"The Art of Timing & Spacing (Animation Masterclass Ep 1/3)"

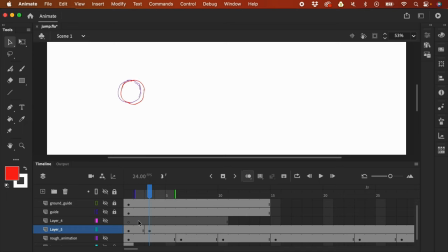[73:47]
So if I'm going to go back and forth on my keyboard here, a previous frame, after frame, and I'm gonna turn off the onion skin, you'll see that it's slow, right? There's like a slow or a small difference. So if you play that over in time, that's going to be perceived as slow.
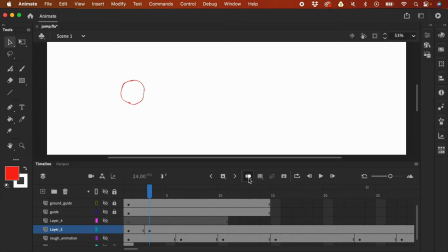[74:05]
But let me click again the onion skin. But if the spacing is big like this, we will perceive it as fast. Now I'm gonna turn off the onion skin. I'm going to go back and forth between the frames.
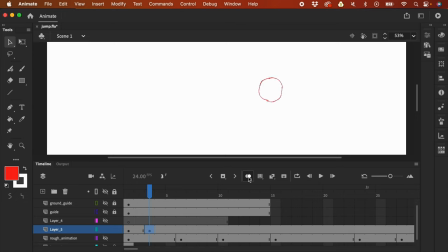[74:21]
See, that is fast, right? We are perceiving it as fast. Timing would also be a factor, right? With this spacing, but the timing is big, that's going to give a different effect. It's going to feel like it's abrupt, but it would feel a bit slower.
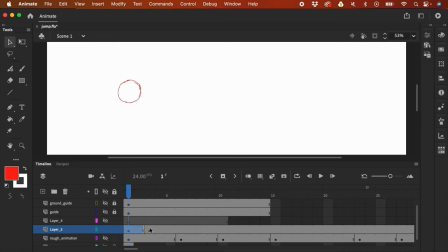[74:41]
Whereas if it's closer to each other, it would be much faster. So that's why timing and spacing go hand in hand. But that's the basic, right? So the basic is if the spacing is small, we will perceive it as slow. If the spacing is big, we will perceive it as fast.
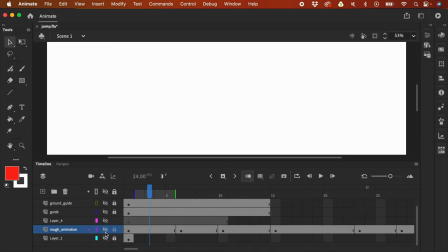[75:00]
Now let me delete this and let me show the rough animation that we have.
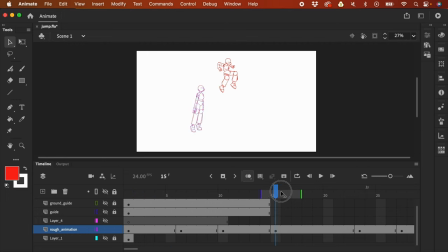[75:06]
And so that it's like much easier to visualize, let's create a much simpler version of this, like just a circle. Okay, so I'm just gonna like create a new layer and turn on like the outline mode for our rough animation,
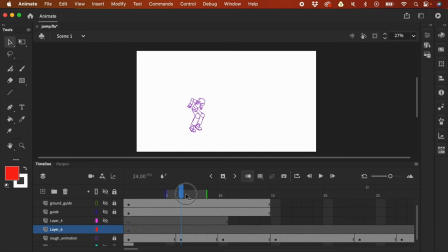[75:22]
and I'm going to lock it so that it won't show on my onion skin, only this one.
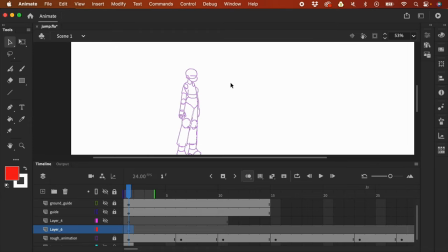[75:28]
And I'm just gonna use maybe
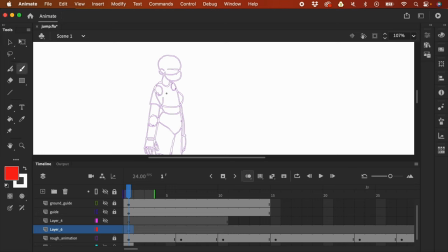[75:32]
the body right here as a point of reference, maybe here. That would be our point of reference. And this one here, I'm gonna press F7. And I'm just gonna make it small so that it's easy like to plan the spacing later.
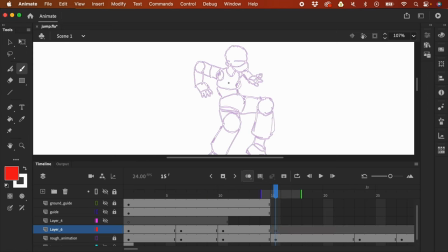[75:49]
So I'm just like creating a circle on like the middle of the chest.
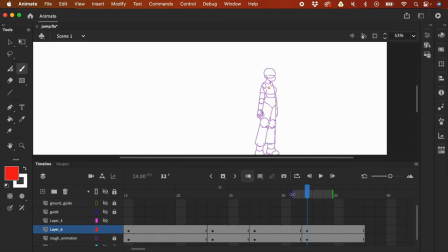[75:55]
And now I'm going to adjust the onion skin that it would show all of the frames.
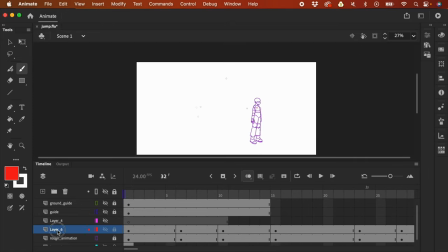[76:01]
And let me zoom out a bit. And let me create a new frame. And then let's like draw a line on this, or let's like try and figure out like the path.
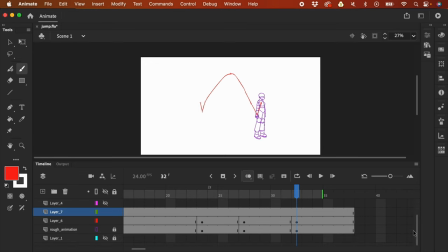[76:14]
And let me hide now the rough animation.
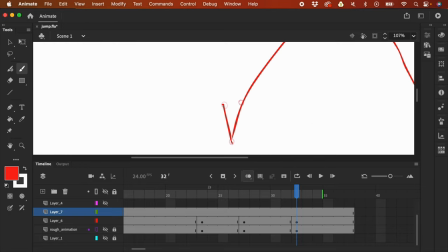[76:20]
And let's like for the keyframes, let me like just draw like a bigger circle, or let's like set the keyframes as, or key poses as circle, and lines as our in-betweens.
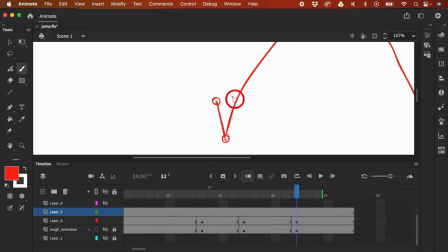[76:39]
And remember, this is the breakdown, right? So I'm not gonna like put a circle there, but instead I'm gonna put a line here, that's the breakdown, and circle here, that's a
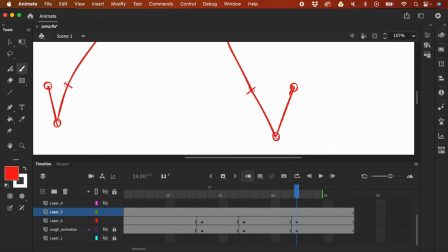[76:53]
key pose, and then here, that's the breakdown. And we're not gonna need this anymore, this layer 6, so I'm gonna delete that.
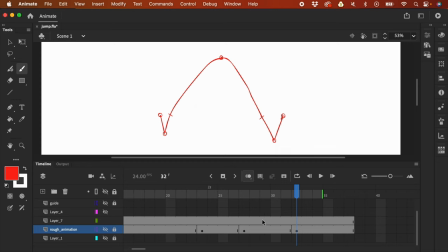[77:02]
So we have now this like movement, right? We have this like arc, and this is the breakdown.
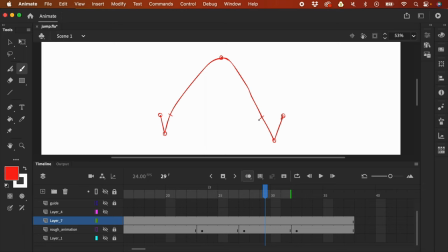[77:13]
And this is like the difference between a keyframe and a breakdown, because a breakdown is still an in-between. It's still like part of the in-betweens from this key pose to this key pose, right?
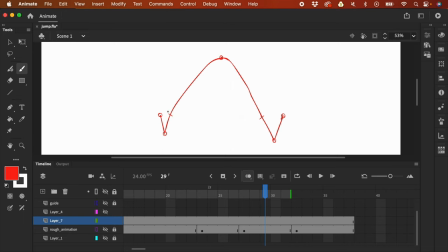[77:28]
But only that this one is like more special than the other like in-betweens, because it's like going to set like the movement, right? But basically it's just part of like the in-between. So we already like have done the in-between, one in-between here and one in-between here, right?
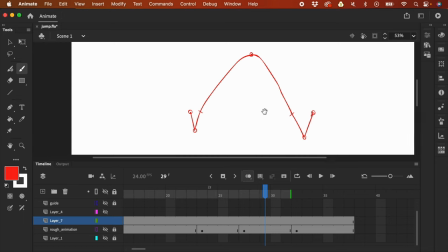[77:47]
And it turns out that it's the breakdown that we did. Okay, so now we are going to like set the spacing.